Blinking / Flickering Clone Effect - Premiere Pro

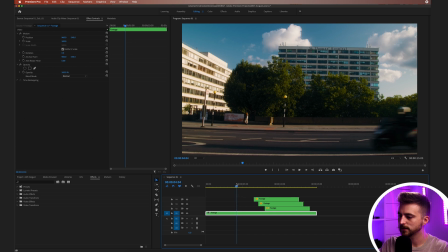So you just want to scrub through to that point. We'll make a cut there. We'll scroll across, then we'll make a cut there, and we'll just copy that part of the footage.
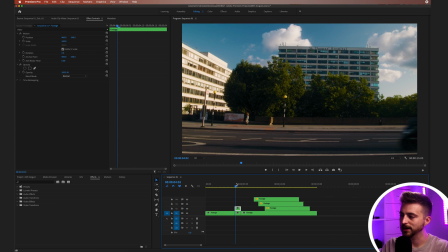Then we'll just move that back to video layer 2 on top of where it came from, and we'll just create a mask around this layer. And this mask is going to need to be quite tight so that it doesn't have a problem with those taxis behind it.
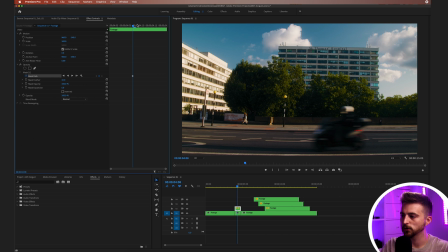So I'm just going to create a brand new keyframe there. We'll move across, move that mask to follow. Move across again, move that mask to follow, and then just keep repeating this process until you've got this really nice mask following the scooter out of the frame.
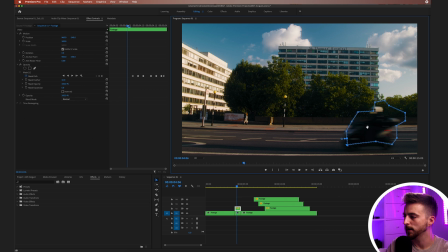And then we just need to go back to the beginning, move that mask over to the right, if we move this layer over to the right, so we take it off anything, you can see that we've got the subject now on their own layer on a transparent background.
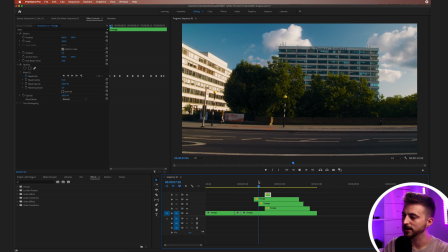So that means if we drop this footage on the top and we play this back, you can see that is now going to overlap these clones, and therefore that's going to make that more believable. As you can see that the edge of this is just a bit too harsh, so we're just going to increase the mask feathering, increase the mask expansion a little.
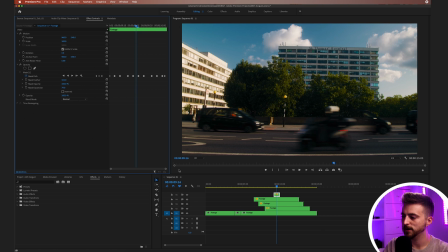And providing that your mask is perfect, then that should now look great. My example was a little bit messy, but you can clean that up and that will really help to blend this cloning effect in. Of course though, that was not the objective of this tutorial. The objective of this tutorial is to create a really cool flickering effect.
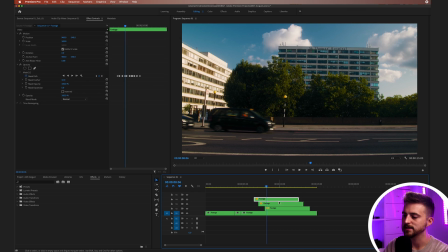So we'll delete the bike and I'm just going to delete these other taxi layers for now. So I'm just gonna focus on this one taxi layer. So I want it to flicker at this moment in time here. So around here. So I'm just going to zoom in to that layer, that copied layer. We'll press C on the keyboard and then we'll move one frame over, make a cut, one frame over,
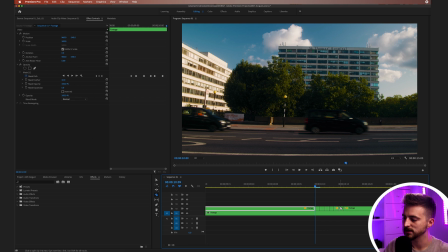make a cut, and just keep repeating this process until you've got maybe 10 individual clips. Then we'll delete the first part of that, the last part of that, and delete every other video there. So now you get this really cool flickering effect like this.
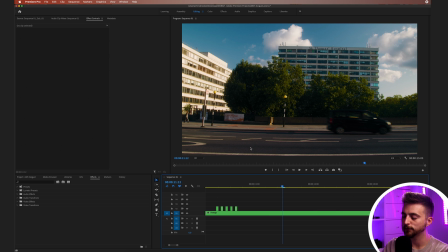And of course, if you wanted to as well, you could create a clean plate from here. So let's go through to a point in the video where there's nothing there. So that was around here. I'm just going to press C on the keyboard to make a cut.
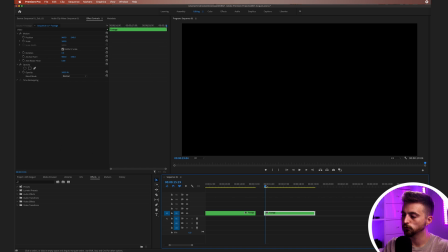I'm going to copy this part of the footage. We'll right click and we'll make the speed of this zero. So we're just going to freeze frame this section. Then I'm just going to drop this onto video layer 3 above this part here, above this flickering layer.
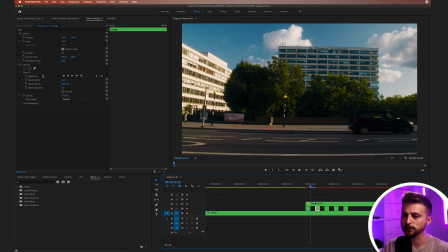And then I'm just going to draw a mask around this left side of the frame, making sure that a screenshotted layer is selected. I'm just going to draw this mask here. And now when this taxi is here, I want this clean plate here to appear above the taxi.
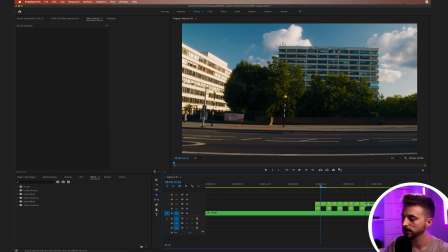So we're just going to make those cuts above this layer. We'll delete all the other clips that we don't need, so those middle clips. And now when we play this back, you can see it's going to flicker between there and there. Of course, this doesn't have to be one frame long. You can make this two frame longs as well.
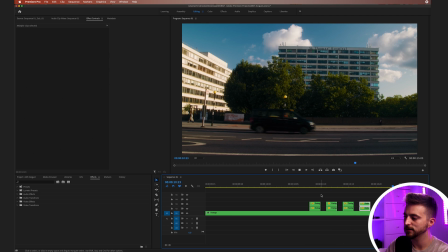So now when we play that back, you can see that's a bit less aggressive. And of course, you could just have it maybe happen once or twice. But the options are endless with this flickering effect. The flickering effect is a really great way of adding character or style into a music video or a travel edit. It doesn't have to be a taxi traveling across the frame. Maybe you could have somebody in front of the camera flickering between foreground and background, or maybe something in the background is moving. There's a whole world of options with this flickering effect, but that is the technique that you would need to follow in order to create that flicker effect. So thank you ever so much for watching this video. I really do appreciate your support, and hopefully I will see you on the next video. See you there.